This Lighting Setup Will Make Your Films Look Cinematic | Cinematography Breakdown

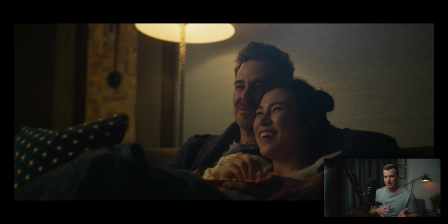492s
So you can adjust the color temperature based on how much you're dimming down the light. So my recommendation with lamps is to put an incandescent bulb in there or a specific
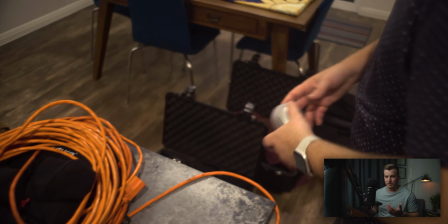504s
filmmaking made LED light, like an Aperture B7C, which allows you to change the color of it and everything.
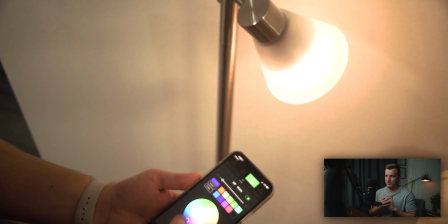509s
Those are the ones that I use now. So much easier. It's so much better.
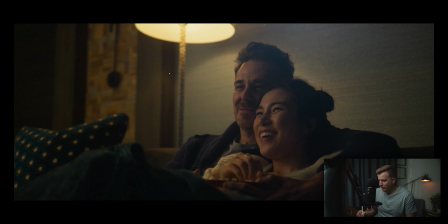513s
But if you don't have those or you don't want to go out and buy those lights, just using a regular incandescent light bulb that you can get from the hardware store, put it in your lamp, dim it down so that it's nice and dim. You're not getting, too much light blowing out in here.
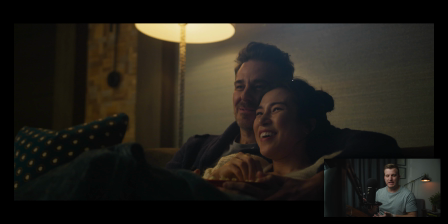527s
You're not getting a blown out effect on your wall. You're just getting this nice kind of dim, like barely lit lamp effect that looks really, really nice and will make your images pop and look amazing. So that lamp is obviously giving us a little bit of light. You can see a little bit of the reflection on our talent here.
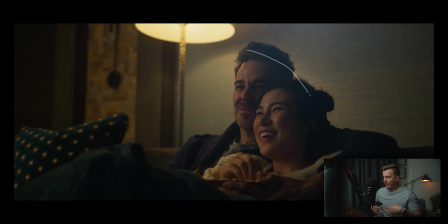540s
And then it's creating this nice little shape on the background. Otherwise, our background would be pretty boring in this shot because it's just a gray wall. So that's giving us a little bit of shape. The other thing that's doing is it's lighting up this side of our talent just a little bit, this side of the wall behind our talent, which is causing us to have this really nice silhouette,
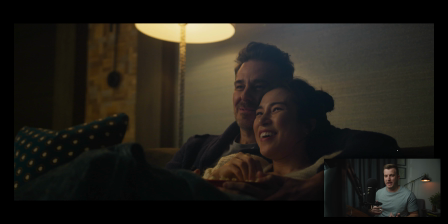560s
which is helping the talent to stand out from the background. It's giving us that separation from the background. That is especially important in this scene because we're actually very close to the wall. I typically like to move my talent away from the wall so that you get more depth in the background.
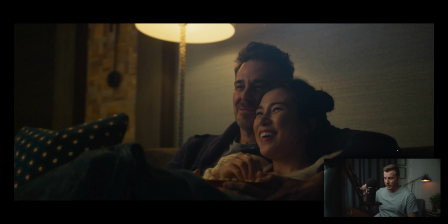575s
But in this scene, we absolutely could not because this couch was like 100 pounds, 200 pounds, I don't even know. It was really, really heavy, and we had to be really careful in the space, and so we just didn't want to move it. And so we had to leave them right there next to the wall. And so something you can do is by adding a lamp in the background, you can kind of create that separation.
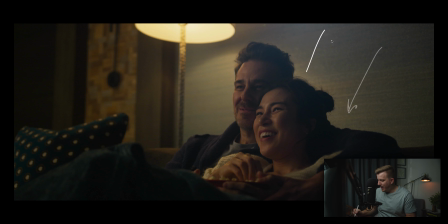594s
So we're lighting up this wall behind them, which is creating that silhouette. People will say that you have to have a backlight or a hair light on your subject. You absolutely do not always have to have that. You can create separation by using your lighting effectively and by lighting your background effectively.
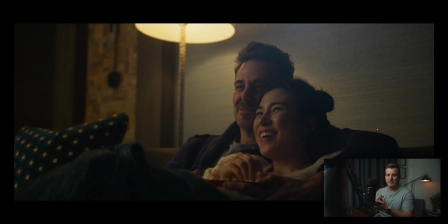609s
So we're getting this really nice silhouette that just looks amazing. It's separating them from the background, and you can see, the shape of their heads very easily. So that's basically the lighting formula, and that's pretty much all there is to it. What we're talking about is a really big soft source over here, reverse keying our subject to get that light on that side of their face.
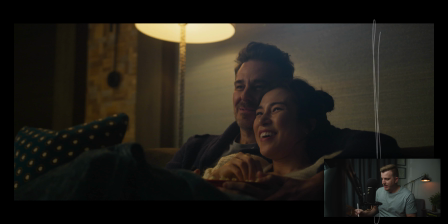628s
For the shadow, then we're using Duvetine to cut out that shadow, and then we're just throwing a lamp in the background to kind of light up the background. So now let's go ahead and look at some of the other scenes in this commercial, and I'll show you how we did that as well,
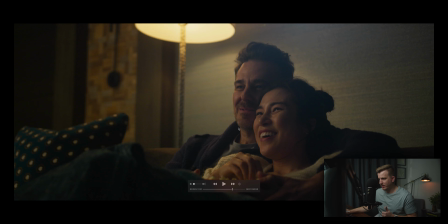641s
because most of this commercial we ended up doing pretty much the exact same way. All right, so if we move this way, we can go to, okay, so here's another scene where they're dining.
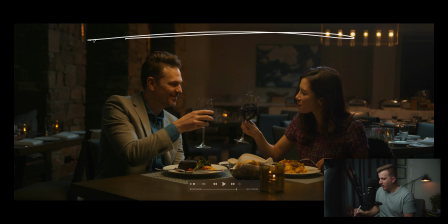650s
Basically the same thing is happening here. We've got our soft source is actually coming from above in this situation. We're trying to motivate top light that would come from a restaurant like this. So soft source from above, which is giving us a really nice light on their faces. And then we're still getting that light breaking on the exact same spot.
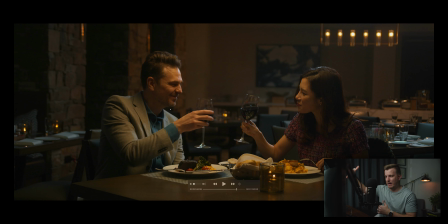667s
Okay, this is important, right? And so it's kind of like a reversed key top light because it is slightly behind them, and they've got nice shadow underneath their chins. Now, so we've got the soft light at top, we've got the dark shadow underneath their chins, and then of course some practicals.
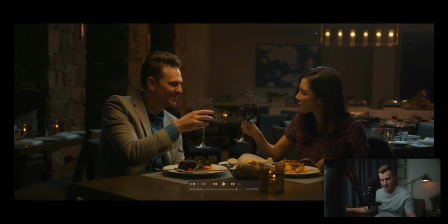683s
We've got lamps and some other lights in the background there doing the same thing. Let's see what else we have.
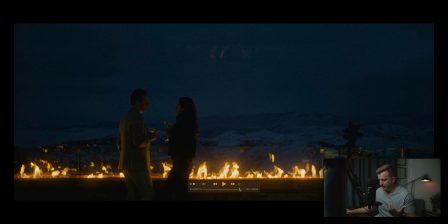691s
This one's all natural light, so we're just lighting them using the firelight, so there's nothing else going on here.
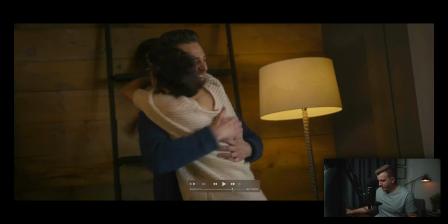699s
And there either. Okay, let's go back the other way. All right, so this one, same thing. You'll notice what's going on here.
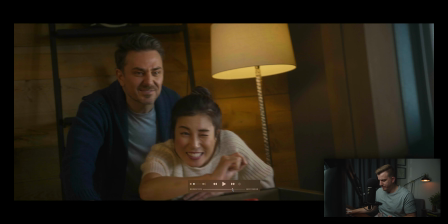704s
So we've got them, playing this, what's this called? Shuffleboard or whatever it is. Anyway, so making faces here. We've got window light coming in here. I can't remember if we actually had another light up here helping wrap that window light.
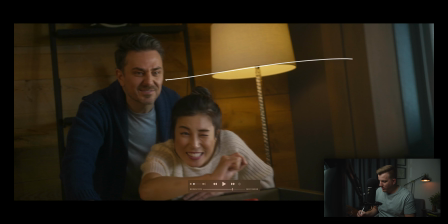718s
I think it's just window light, if I'm not mistaken. So we've got window light hitting this side of their face. You can see the same thing. We've got this little triangle happening on her face right there. So the light is breaking again right on that corner. Same thing with him.
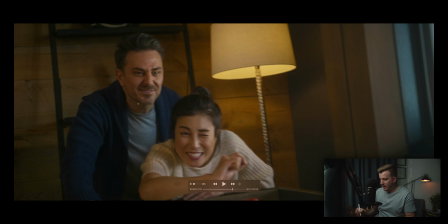731s
Even though it's not a really big contrast ratio, it is still breaking on the same place, and we've got that gradation from light to shadow.
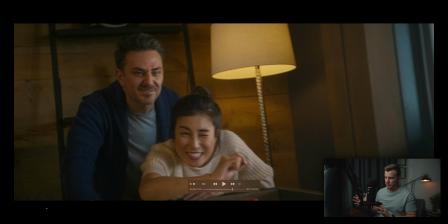740s
We don't have Duvetine over here. Like I said, this was 2 years ago, and so I'm not sure. I don't think I put Duvetine up. If I were shooting this now, I probably would do that just to give us a little bit more shadow on this side and get a little bit less light bouncing back onto their side.
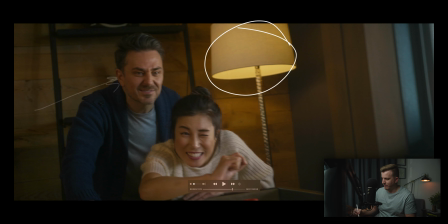757s
So we've got window light coming in here, shadow on this side, and then again we've got, look at that, a lamp in the background dimmed down for effect.
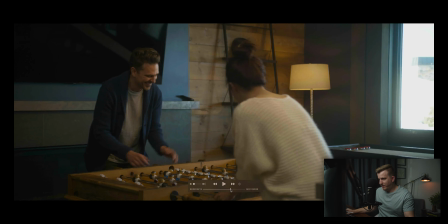765s
Let's keep going. This is from the same scene, and we've got basically the exact same thing going on here.
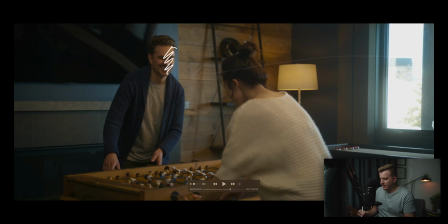773s
We've got our window light coming in and giving us this soft light. We've got shadow on this side, lamp in the background. In this one, though, we actually did have, I remember, the aperture 120D with the light dome, again, right up here, right above our female talent, pointing down at our male talent.
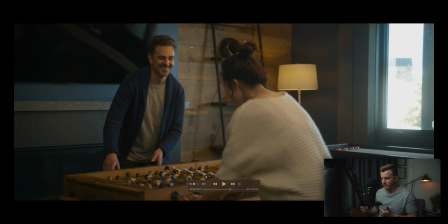788s
And what that's doing is basically just wrapping the window light around his face. So you can see these reflections on his face and on his nose there. That's the light that's coming from the window. So if we didn't have the key light wrapping that light, basically all of this would be in shadow, and then we just have these little highlights here. With that key light, what we're doing is we're wrapping the window light.
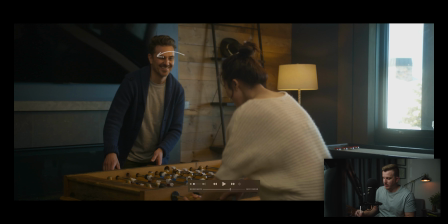805s
We're allowing that window light to come around his face a little bit more so that our light is breaking again on that corner of his face.
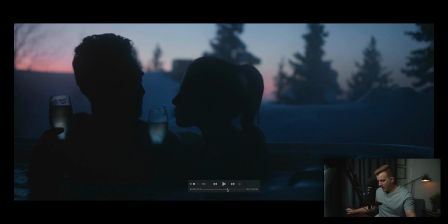812s
Okay, moving on. This is all natural light, just shooting at the right time of day.
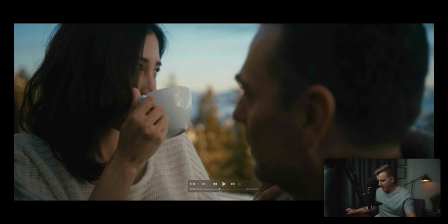818s
We've got skiing, obviously natural light, shooting in the middle of the day. Even scenes like this, we've got the exact same thing going on.
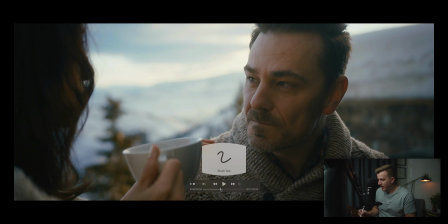825s
We're not doing a lot of lighting here. We're obviously not setting up our own lights. This is all natural light. Let's change our color here. This is all natural light hitting him and getting this nice look on his face. But of course, like always, we've got the light breaking on the same spot. So light and shadow. We may have had some Duvetine over on this side.
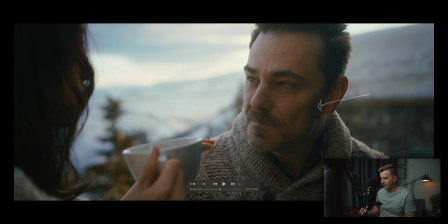842s
I'm guessing we probably did, looking at this shadow right here. It's looking pretty dark. So some Duvetine over here to help get that shadow.
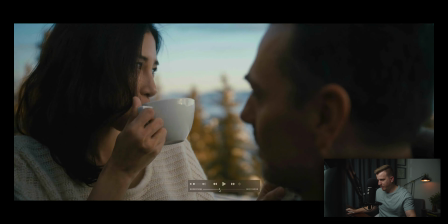848s
And there you go. That's all it takes. All right, next up, we've got this scene, basically the same thing going on.
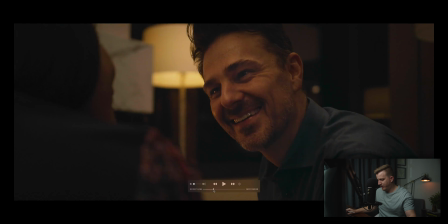855s
We've got light, shadow, and then a lamp in the background. This scene's kind of interesting. It's similar thing, again, where we've got light coming from basically this direction. So it's kind of toppy, coming from the top. We wanted it to feel like, evening light when you're in a room and the lights are coming from above.
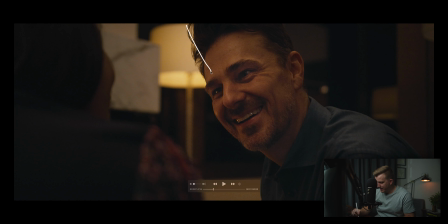873s
And so we've got light coming down on him. You can tell there's light on the top of his face here, and then there's kind of breaking right there into shadow, which is really nice. And then again, once again, lamp in the background. You'll see lots of lamps in this commercial.
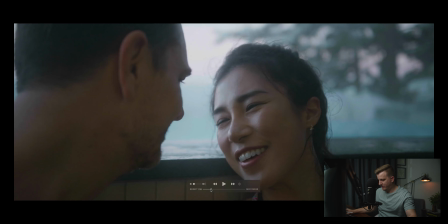890s
All right, and I think there's one more. Oh, this is really interesting.
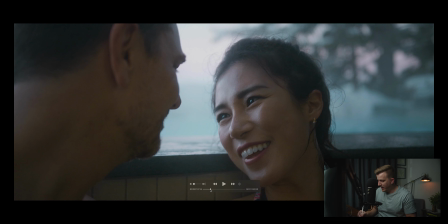894s
So similar to the other natural light one that we looked at, we've got natural light on her face, really soft here. Again, breaking at the same point, and then we had duvetine over here, just creating shadow on this side.
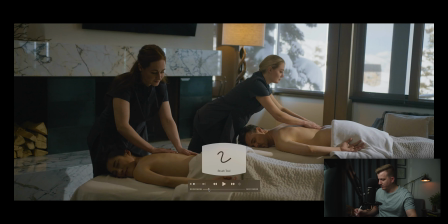908s
Okay, this one's a little bit different because we've got actually hard light coming in here. We have soft light coming in from the windows, so you're seeing that on her face there and on her face over here. But then we also have another light up here that is giving us hard light to motivate sunlight coming in on them as they're getting their massages done.
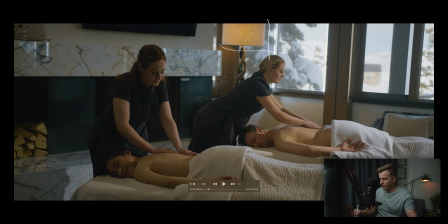924s
But you'll notice once again, you're probably noticing a trend here. We have another lamp.
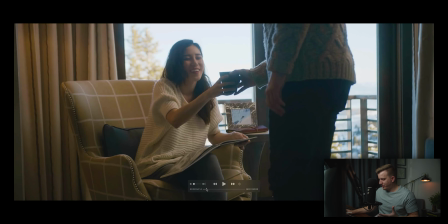931s
And the last scene of the commercial, again, the exact same thing. We've got our aperture 120D light up here with the light dome on it to give us some nice soft light there, right there. So most of this light hitting her on the back is from the window, obviously, but then we have this nice soft light in the front,
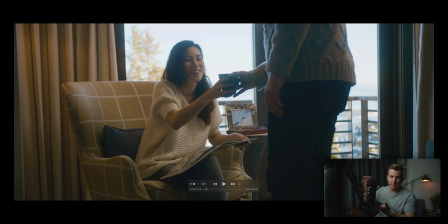948s
which we're using that aperture to wrap the light around her face, creating this nice little triangle on her cheek over here, which is causing our light to break over there. There is actually a lamp in this scene as well. It's over here on this side. You just can't see it in this shot. There was a wider shot where you could see it, but in this one, you can't see it.
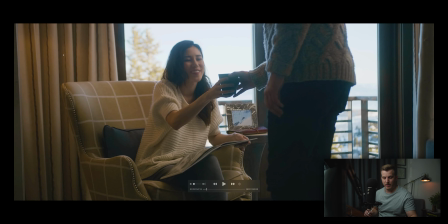966s
But essentially, we have the same thing going on. All right, so there you go. There's a quick breakdown of this commercial and how we lit it, and how we lit pretty much every scene in the commercial exactly the same way, using the same formula. You guys can take this formula and use it in your work, and it will do wonders for your lighting and just make things look super, super good.